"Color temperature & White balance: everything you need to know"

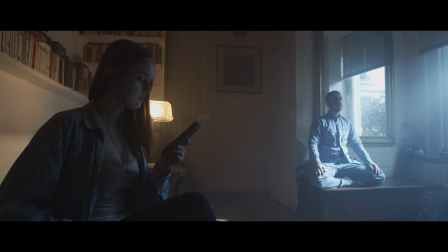Every light source has a specific color temperature. Lights vary from orange tones to blue ones.
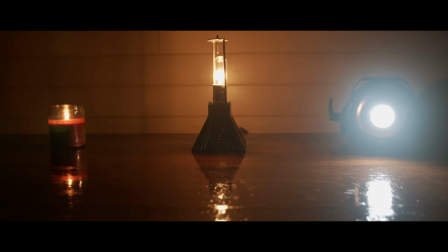We measure the color temperature of a light source in kelvins. This is Laëtitia, and today I'm here with Maud and Payam to talk about color temperature and white balance.
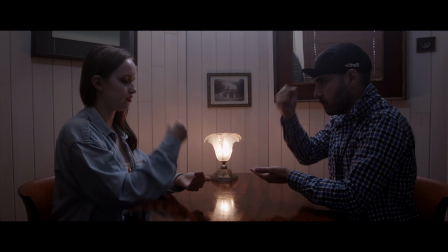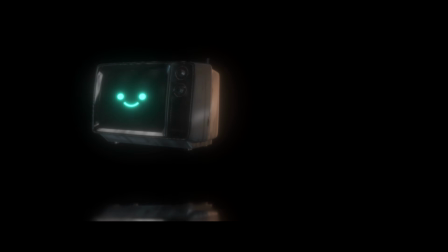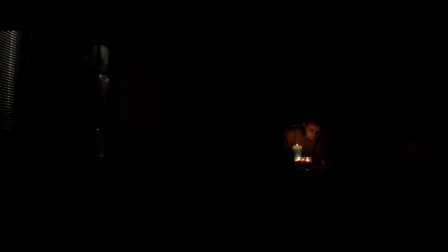Candles have a color temperature of around 1900 kelvins, while apartment light bulbs are around 3000 kelvins.
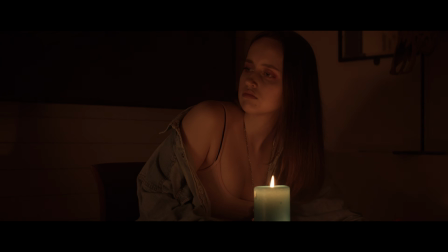These two light sources are on the lower end of the Kelvin scale and look orange.
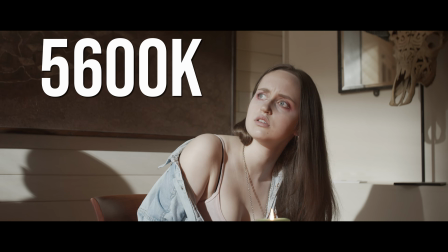Daylight at midday is at around 5600 K and it appears white.
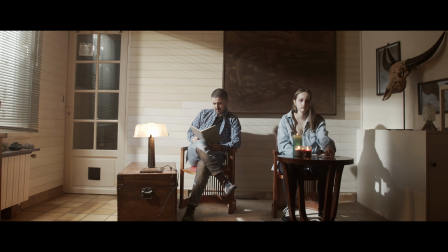Depending on the time of the day, daylight changes color temperature. During the golden hours, it will be slightly more orange.
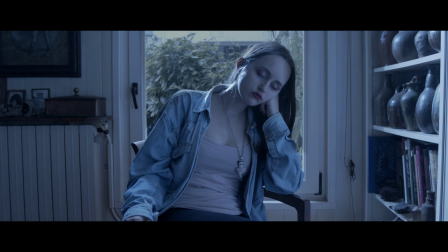During blue hour, it will be cooler. Weather conditions also affect color temperature, so be careful when you shoot outside.
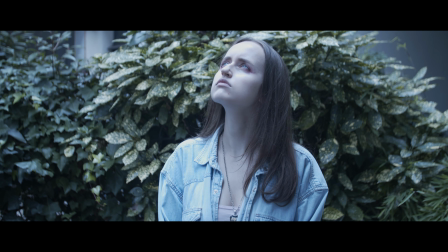A cloudy sky can have as high a color temperature as 10,000 kelvins.
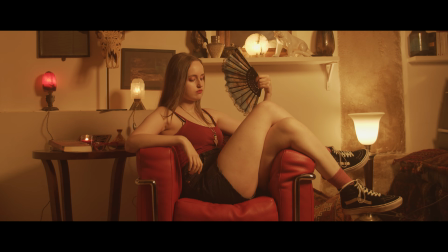The colder color temperatures, with lower kelvins, around 3000 kelvins, have warmer shades of light.
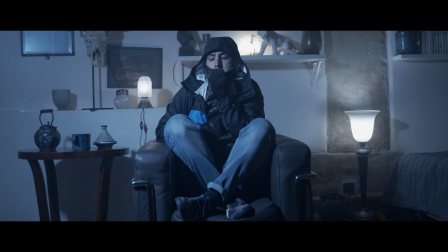The hotter color temperatures, with higher kelvins, 6000 K and higher, have cooler shades of light.
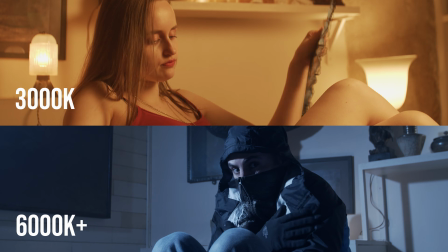Those terms can be counterintuitive, so be careful when you use them.
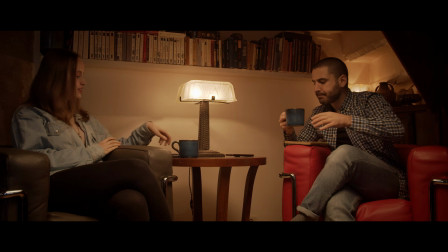Now that we understand color temperature, what is white balance?
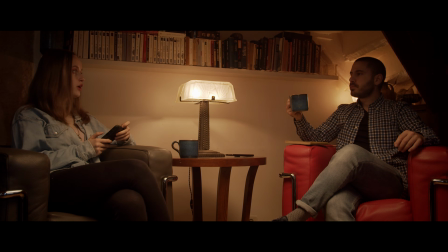It's simply telling the camera what color temperature you want to see as white. Our eyes can't see certain sources as white. Flames, for example, will always appear yellow and orange.
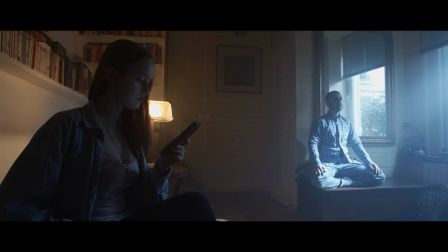A camera's white balance is only limited by its setting and can see any color temperature as white.
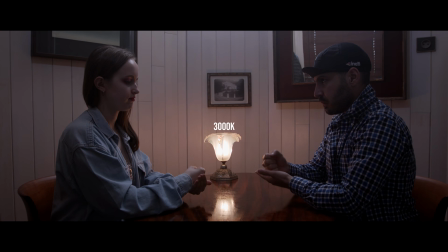Once you've chosen the value for the white balance,
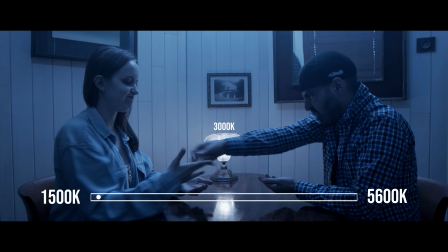any shade above that setting will be seen as cool, and any shade below it will be warm.
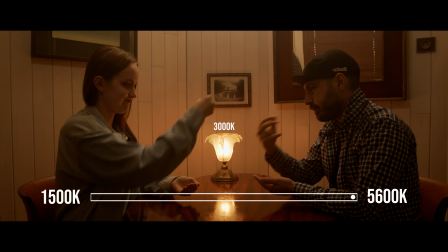Let's take a look at this candle, for example.
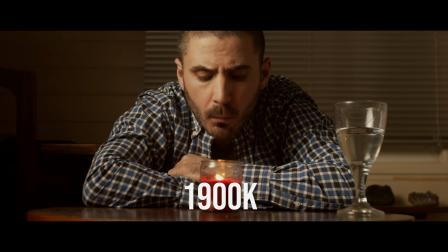Its color temperature is at around 1900 K, but my camera's white balance setting is 5600 K.
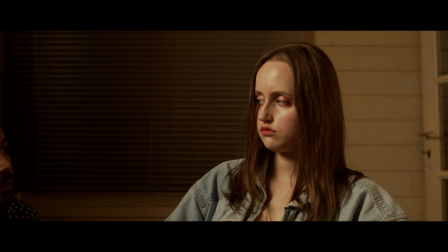Since 1900 K is below the white balance setting, the candle has a warm shade.
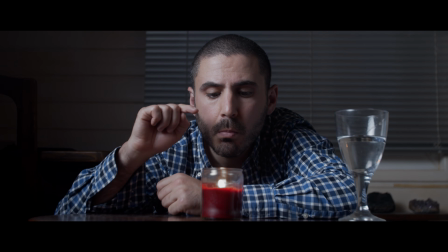Now, at 1900 kelvins, the white balance is set for the value of the candle and appears white.
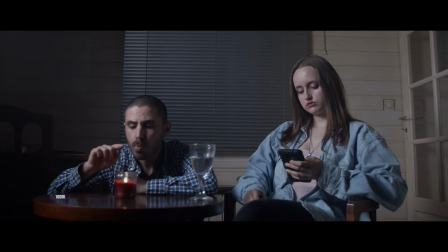You get the idea. If you make the white balance lower, the candle will appear cooler.
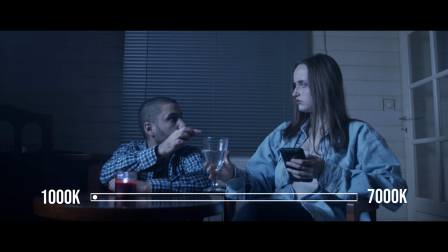And if we change it for a much higher setting, it will be much more orange.
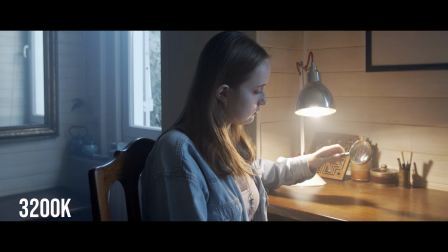Playing around with white balance can be very useful for you if you want to create a peculiar ambience or feeling to a scene.
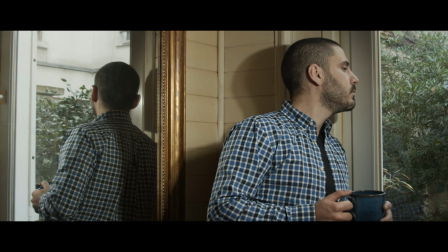It can also be useful if you are limited in your choice of light sources.
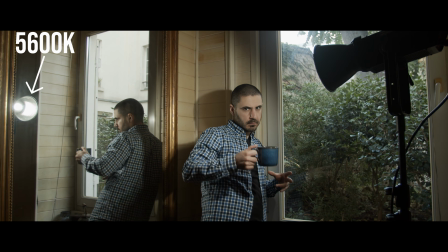What if you have lights that only lit up at 5600 K, but you want to give a warm look to the scene?
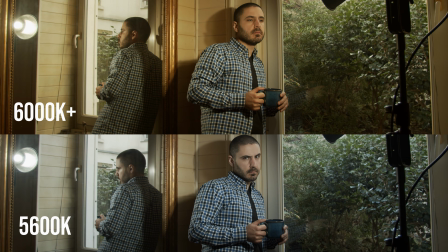Change the white balance to 6000 kelvins or above, and your scene will now be lit by warm light.
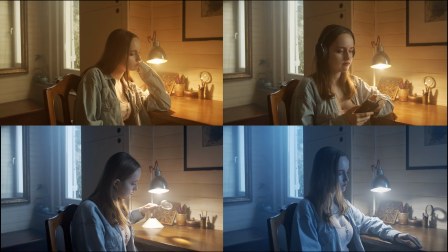If you're working with light sources that have different color temperatures, it's up to you to decide the white balance, what will look better for the project you're shooting.
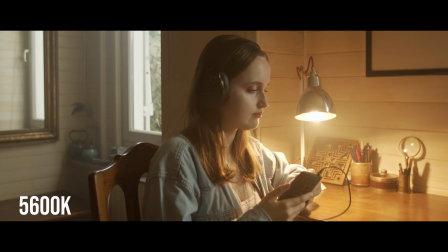Still, be careful. If you shoot something set in reality,
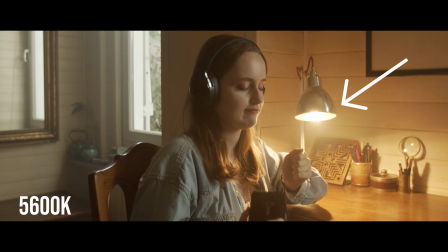changing the white balance for a light will also change the shade of windows or light-colored objects in the shot.
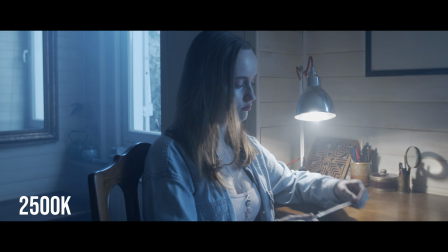Here, we change the white balance to 2500 K. The window now looks very blue,
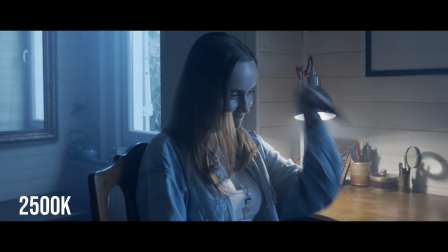which isn't realistic, and your spectator will feel there's something wrong with the image.
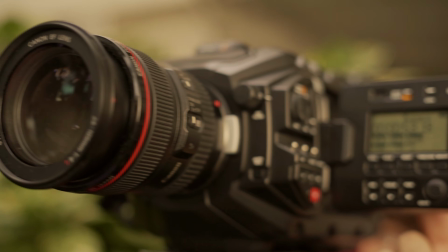It's important to keep that in mind when you decide the white balance. Changing the camera's white balance is not the only way to control color temperature.
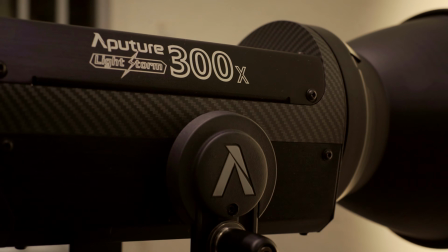On some LED projectors, like our Lightstorm 300X, you can choose the color temperature setting when you light them up.
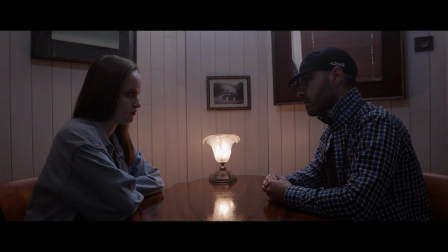If your light source has a fixed color temperature, you can add color filters or lighting gels over them to change their color.
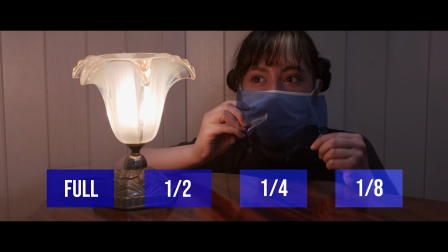Here, we use CTB, color temperature blue, to give a cooler shade to the light.
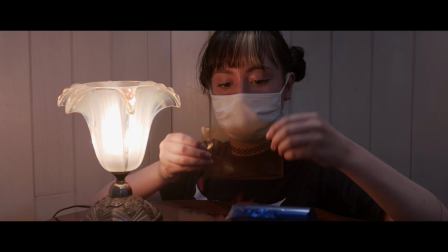For a warmer shade, you can use CTO, color temperature orange.
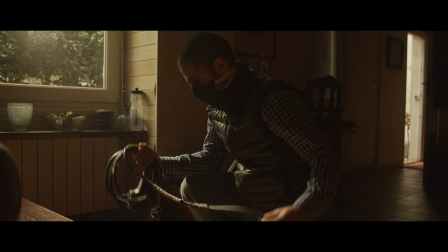You should now be able to manipulate white balance at will.